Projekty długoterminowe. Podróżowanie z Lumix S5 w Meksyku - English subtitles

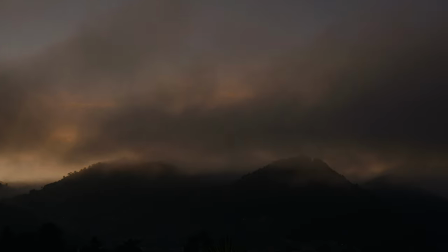[12:59]
W przypadku chmur na przykład nad górami, czy w przypadku nagrywania na długich czasach. I o długich czasach bardzo ciekawie.
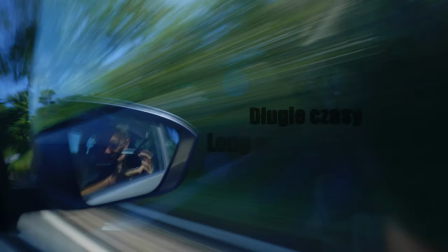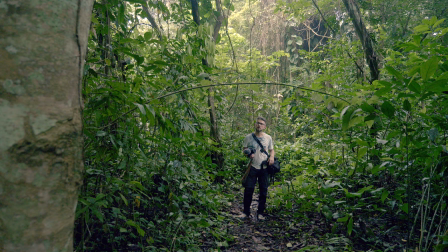[13:21]
Właśnie jestem w Lacandon, w Meksyku, w Chiapas.
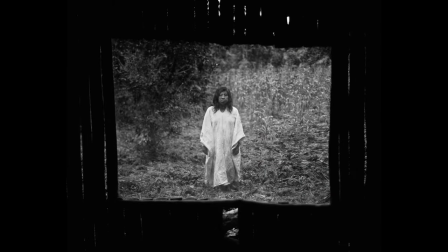[13:25]
Tutaj wykonałem portret Kayuma, szamana właśnie ze społeczności Majów, Lacandonów.
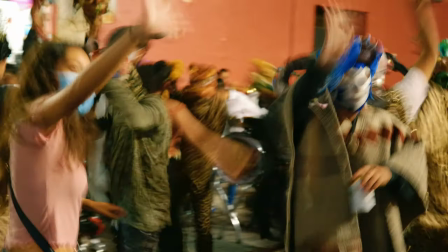[13:31]
Filmując eksperymentuję. To co daje mi taką możliwość to między innymi wykorzystanie długich czasów podczas filmowania.
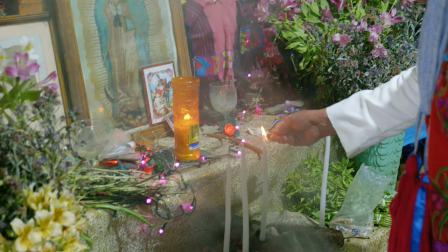[13:40]
Nie wszystkie aparaty to posiadają,
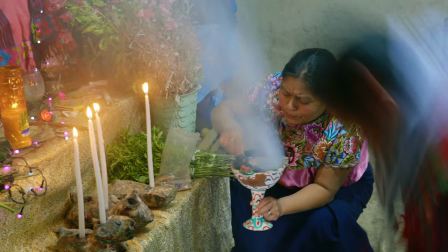[13:42]
natomiast z mojego punktu widzenia długi czas naświetlania w filmie daje niesamowity efekt tajemniczości, niedopowiedzenia,
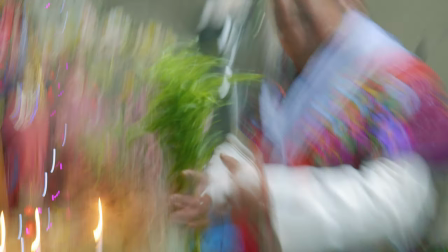[13:51]
ale też taki efekt artystyczny, impresjonistyczny.
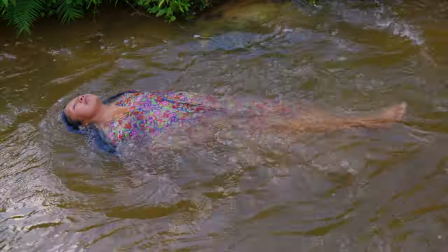[13:59]
Poznaliśmy się tutaj z Izabelą, czyli z kobietą ze społeczności Lacandonów.
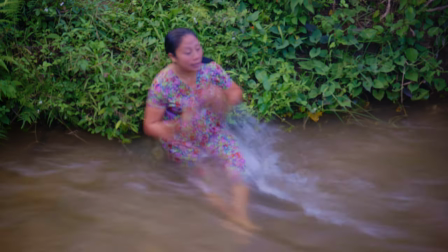[14:03]
Kiedy Izabela weszła do rzeki, aż prosiło się, aby nagrać tę scenę właśnie na długim czasie ekspozycji.
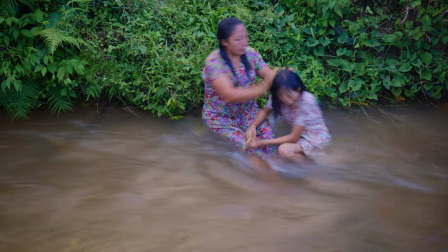[14:12]
I na długim czasie ekspozycji jest to jedna dziesiąta, jedna ósma, jedna czwarta sekundy.
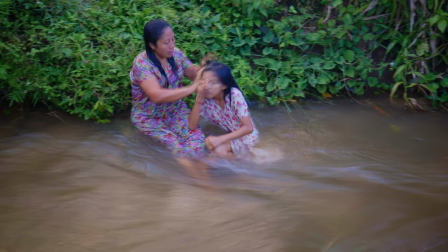[14:16]
Wszystko, co jest nieporuszone przeze mnie, czyli aparat stawiam na statywie, jest ostre, prawda?
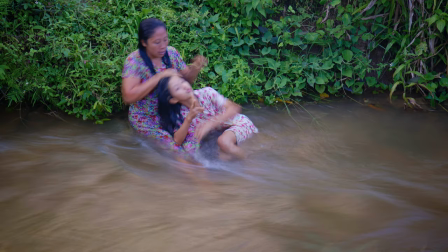[14:22]
A wszystko, co jest w ruchu, pięknie się rozmywa.
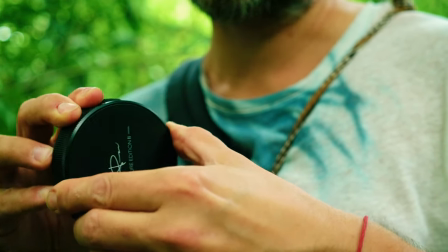[14:25]
Podczas filmowania na długim czasie jest potrzebny filtr szary i takie
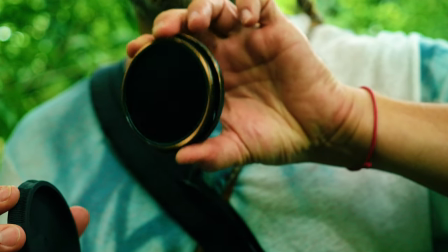[14:32]
cacko jest po prostu nieodłączne podczas filmowania na długich czasach.
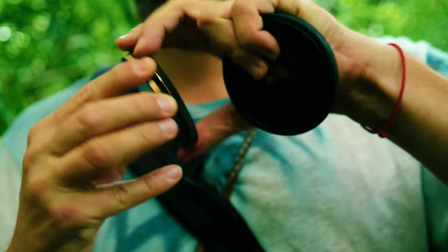[14:37]
Czyli filtr szary. Nie inaczej.
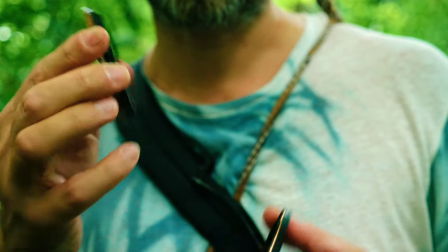[14:42]
Filtr szary. zmieniam sobie natężenie w zależności od filtra. W filmie i fotografii no dobra, oprócz tematu, tego co mamy w głowie jest ważne światło. Bez światła nie mamy obrazu. Więc kiedy mam odpowiednie światło to też dobrze być uważnym jak to światło gra,
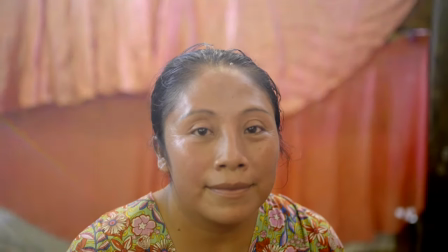[15:06]
współgra z naszymi bohaterami, z tłem, z przedmiotami.
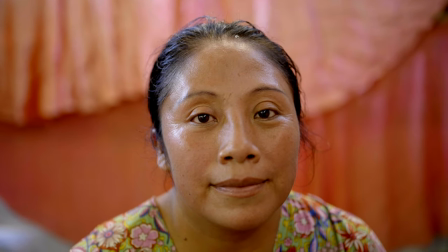[15:11]
I teraz zobaczcie na te przykłady, kiedy ja filmowałem, czy też fotografowałem moją bohaterkę,
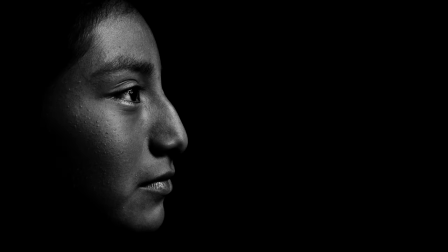[15:17]
szukałem tego światła i kiedy uczę się patrzeć na światło, to próbuję ze wszystkich stron kogoś sfilmować. Kiedy mam czas, mogę uczyć się uważności. Uważności mam na myśli, że obserwuję światło. Obserwuję światło, jak ono gra na przykład z czyjąś twarzą.
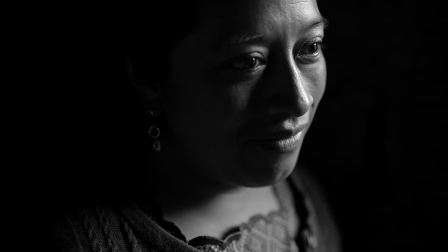[15:35]
Filmuję kogoś z lewej strony, czyli na przykład filmuję czyjś lewy profil,
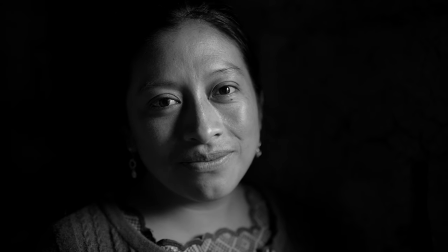[15:40]
prawy profil z przodu i patrzę, jak ten obraz będzie był najlepiej.
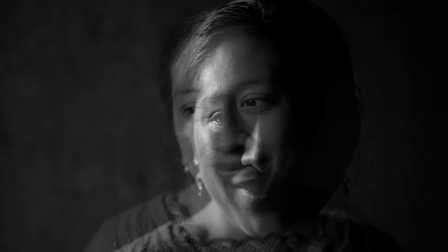[15:46]
Jak ta osoba będzie najlepiej wyrażała swoje emocje poprzez dany kąt badania światła czy moje patrzenie.
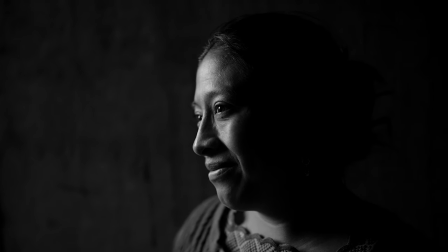[15:53]
Dlatego im więcej błędów popełnimy, tym szybciej się nauczymy patrzeć odpowiednio na światło. Właśnie przełączyłem się na 1 dziesiątą sekundy i mamy taki efekt ruchu. Widzieliście przykłady. Natomiast to, co jest istotne, to nie jest to, aby używać efekciarstwa do opowiadania historii, tylko bardziej, żeby znaleźć w sobie temat, pytanie, na które chcę odpowiedzieć. potem ruszam w świat, aby szukać odpowiedzi i używam narzędzi do odpowiadania sobie na to pytanie. I w moim przypadku, kiedy teraz kręcę film Behind the Mask, to tam te pytania są czasami proste, ale odpowiedzi nie są takie jednoznaczne. I do tego używam obrazów, które są też niejednoznaczne. Tak w wielkim skrócie. Natomiast to, co najistotniejsze jest w naszej głowie, ale to narzędzia, jak te efekty, to jest tylko narzędzie, z którego świadomie korzystam. Natomiast jeszcze na zakończenie chciałem Wam powiedzieć, że podróże kształcą, Meksyk kształci nie tylko historiami, społecznościami, ale również kolorami.